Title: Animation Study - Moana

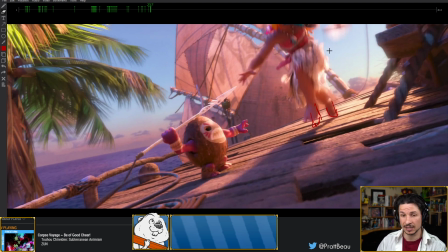If you're animating it, then it should be animated. It should be more than life. It doesn't make it better than life. It's different. It's exaggerated. So pushing that can be very
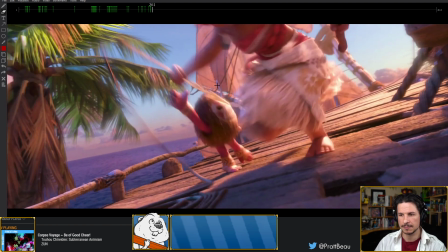helpful in kind of bringing your animation to another level.
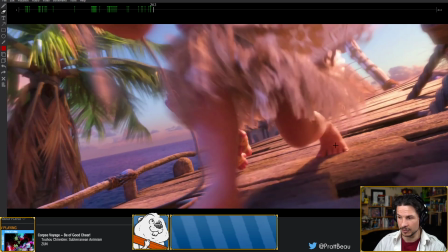Now, with that said, watch this other foot plant here. Look at all the detail that's going in.
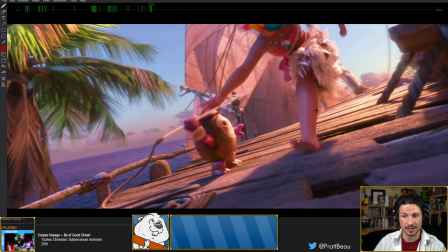It's not just contact, and for those of you who've done vanilla walks and stuff, oftentimes there's the foot plant. So the foot comes in something like this. And let's actually go not so high because that's going to break the ankle.
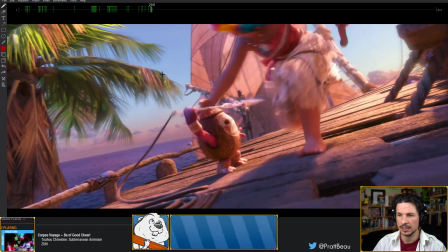So the foot comes in, it contacts the ground, and then the next frame, it's flat on the ground and maybe the toes are still up,
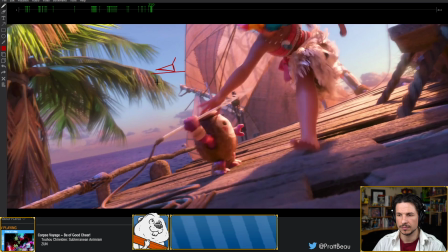and then flat. Very simple foot plant. And if you were to look at it from the front, imagine the foot was a cube.
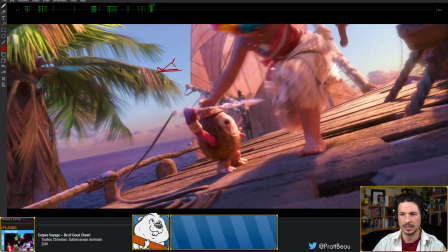Most people have the foot land flat on the ground, and then it just kind of flattens out. So it's a hinge, basically. Look at all the details in this foot plant.
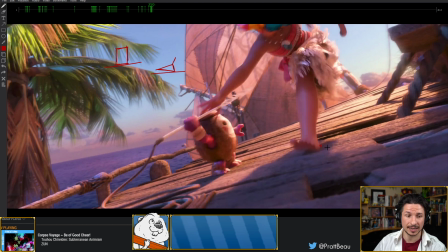One, she's landing on the outside edge of her heel. That's what actually happens with most people. We land outside edge of the heel and we push off with a big toe. That's the reason we have a big toe. So we've got this dynamic angle. The toes, beautiful pose in there, makes a very interesting silhouette.
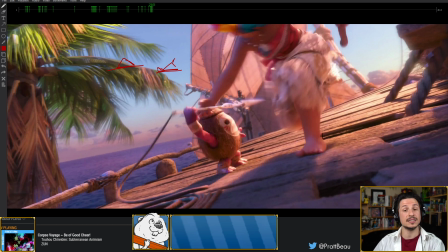Now, as they land, everything flattens out, and this is where most people would go, okay, foot's planted, done, yay! We don't need to do much more. But watch what happens as she plants, the edge of the foot rotates over,
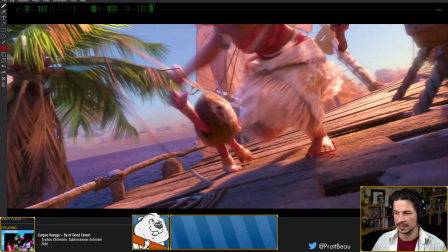and the toes are actually sliding a little bit over that way.
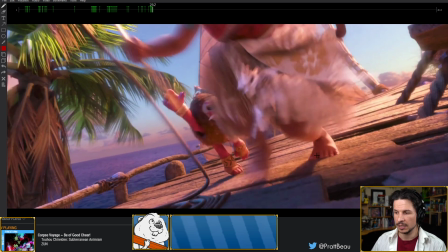As she goes a little bit more, the big toe stays the same. It's pretty much where it is, but the little toe starts to curl in a little bit.
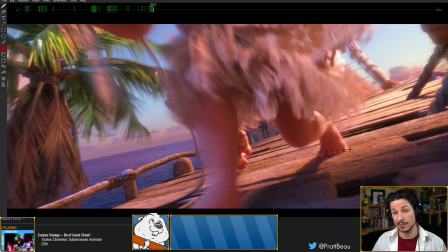This is because the little toe doesn't take much weight, and it's for a good reason. It's very easy to break if we put much weight onto it. So it's actually already starting to curl in, and as the foot pushes up,
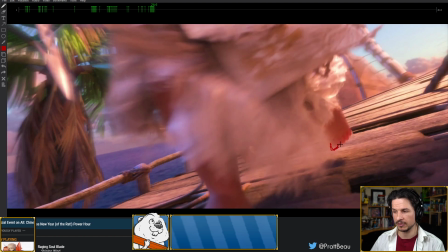the big toe is pushing up off the ground, and everything else comes up.
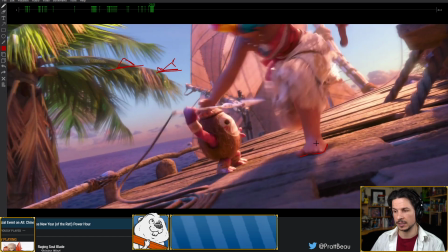So in these contact 1, 2, 3, 4, 5, 6 frames,
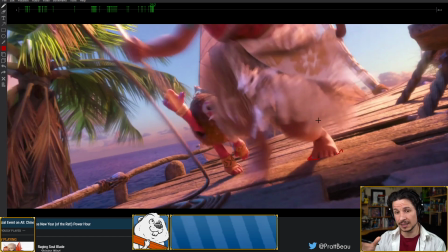they put a ton of little details that take that foot plant from boring,
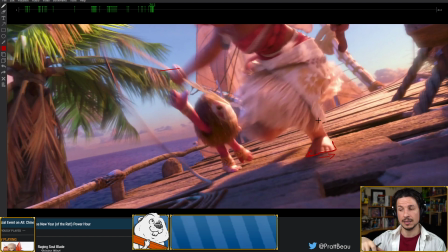just contact flat and that's it, to really dynamic. And especially if you're animating a character that's barefoot, you need to go into this detail or else it's going to look weird.
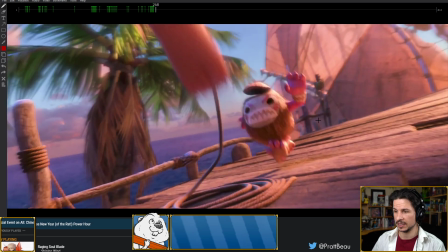Very nice.
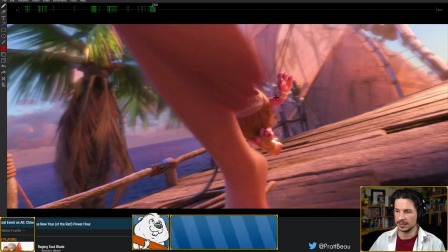Now here, this is a beautiful example of, again, the foot push off and just getting a really nice silhouette in the foot.
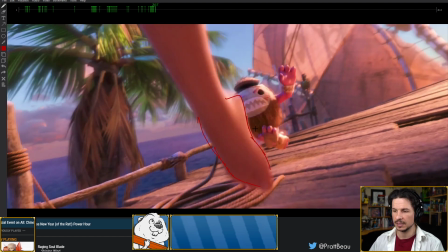Even though it's only here for like 2 frames, for that 1 frame, they made a beautiful silhouette.
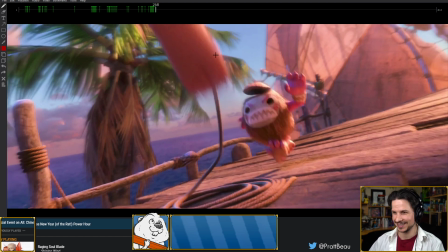And then this is just a smear. It's pretty much a brick.
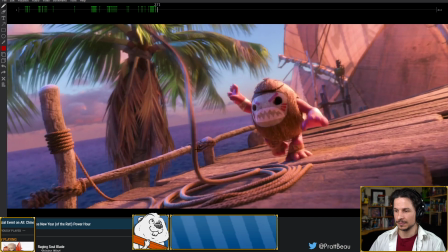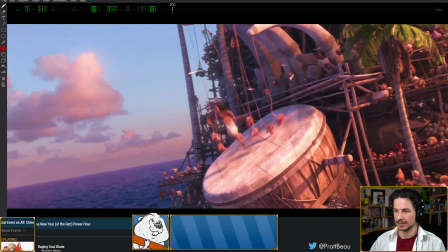Okay.
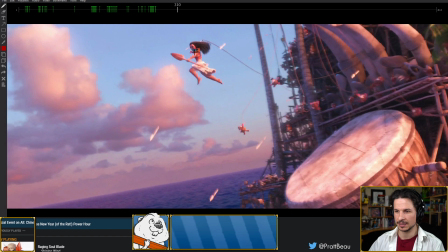Beautiful motion here. And I love this. This is a beautiful silhouette. We've just got this great line of action in there. Everything's pushed. Coming back through the arm forward.
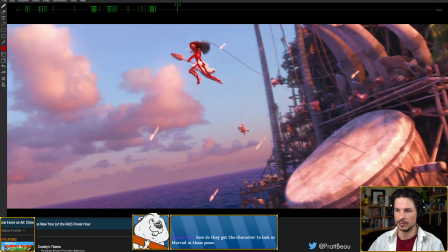Now we can't quite see the other arm. If we could, we'd see it kind of back here.
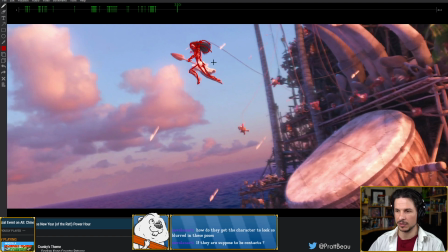But that hair still adds a beautiful kind of contrast. Her leg is coming out this way and the hair is kind of doing this. So it creates this beautiful contrast in the pose. Oh, how do they get the character to look so blurred in these poses?
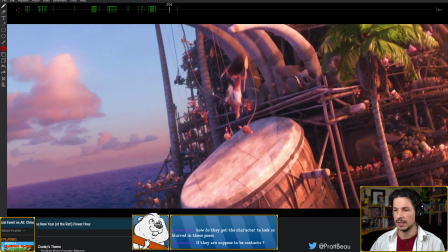Oh, so all of these poses here, this is motion blur.
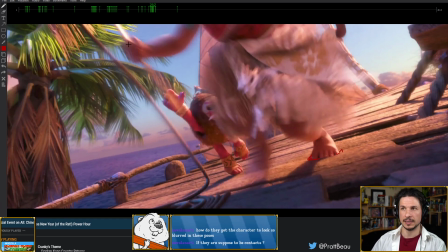So as you render the scene, you would turn on motion blur, or you can do this after the fact. And it basically recreates what happens with real cameras. So for example, I think I can do it with this. If I do this, you can see my hand is really just a blur. You can't really see any details.
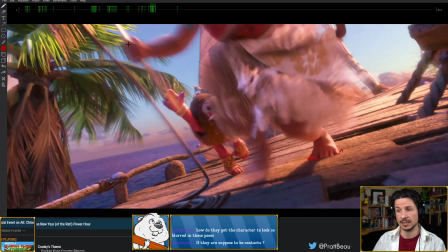The camera can't keep up and can't capture the image fast enough to keep it visually clear. Most cameras are like that unless you're using like a high-speed camera, the types that can capture 10,000 frames a second.
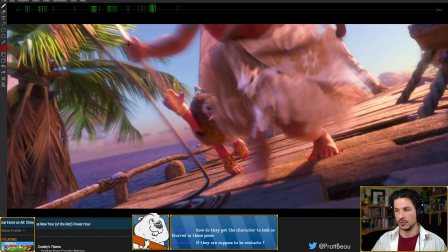So to replicate that, we can do that in rendering.
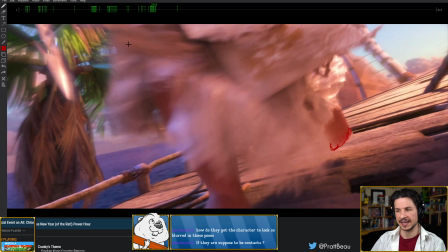You activate motion blur and it'll create that same effect of the camera not being able to capture all the motion completely.
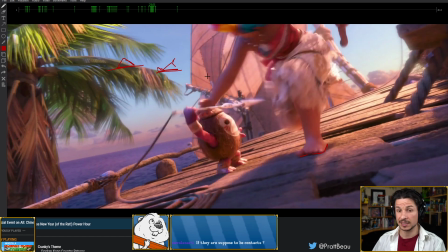Some shows do it, some shows don't. So if ever you've seen Madagascar, for example, that whole show is rendered with 0 motion blur. Any blur or any like exaggerated motion is done with stretching, multiples, like old-fashioned 2D techniques,
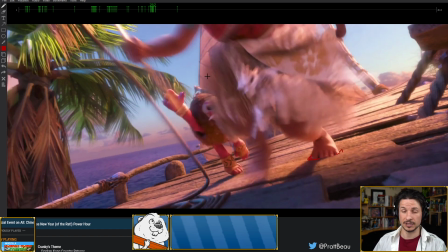which is really cool.
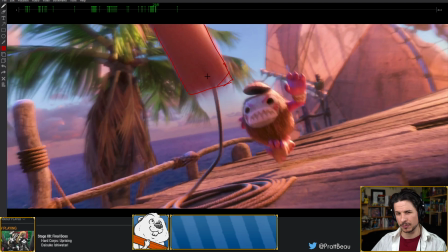Motion blur tends to be used for more like Disney, Pixar, more, I don't want to say realistic animation, but animation that is more, let's put it this way, less cartoony. Hotel Transylvania, I don't believe has motion blur. I could be wrong. I can't remember exactly.
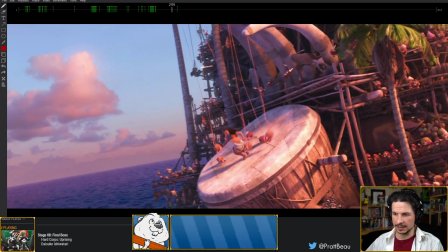But beautiful pose here. And again, if you look at it, it's just going from a straight right here.
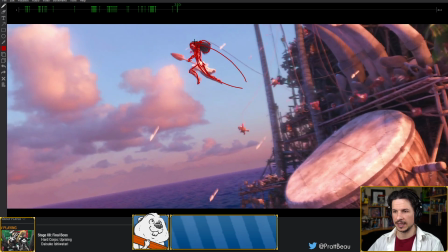And then beautiful line of action. And it's actually got a dual line of action. The main one is going back here, but then there's a slight secondary kind of going through this way.
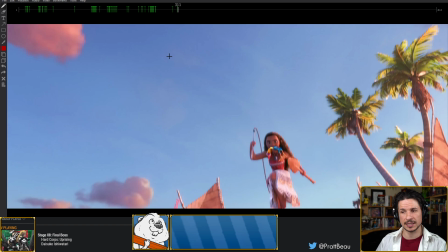Now here, once again, she's coming pretty much straight to camera, but not perfectly straight to camera.
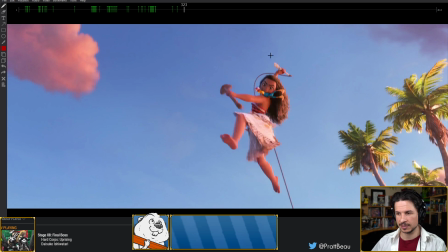And they are pushing that pose. Look at it. Look at that beautiful line of action. The overlap in the body. And by overlap in the body, I'm talking about the overlap in the posing term, not in the animation term.
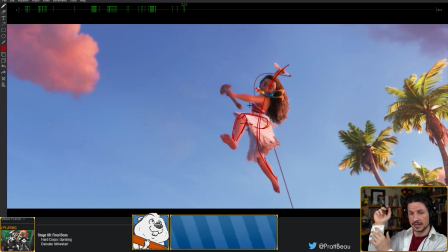Overlap in animation term is, for example, if I do this and my hand kind of overlaps, it continues that motion. That is the animation term for it. In posing terms, it is when one pose or one form overlaps the other.
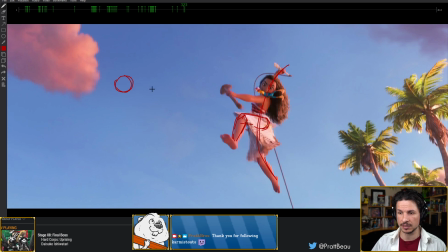So, for example, if I had two spheres, that's okay. But if I do this, suddenly we have depth. We can see, oh, one's definitely in front of the other. This applies to when you're posing.
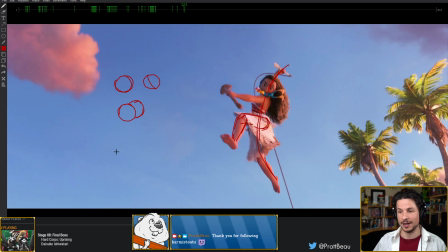And this is something my brother taught me when I was learning how to draw, is if you're drawing a character's torso, the big problem that people have at the beginning when they start learning how to draw is that everything is posed out as if they were side by side.
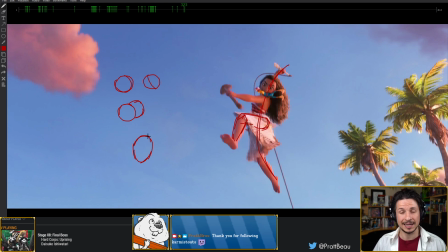So if I was to draw the torso here and then the head and arms, the head would be, or I would maybe draw the neck here on top, the head over top of this, and then the arms like this.
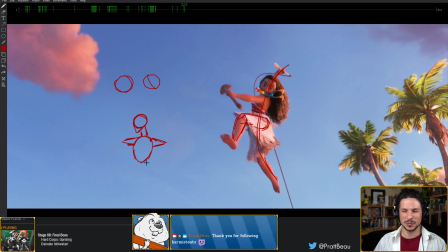And it creates this weird, like, it's flat. It's always going to be flat.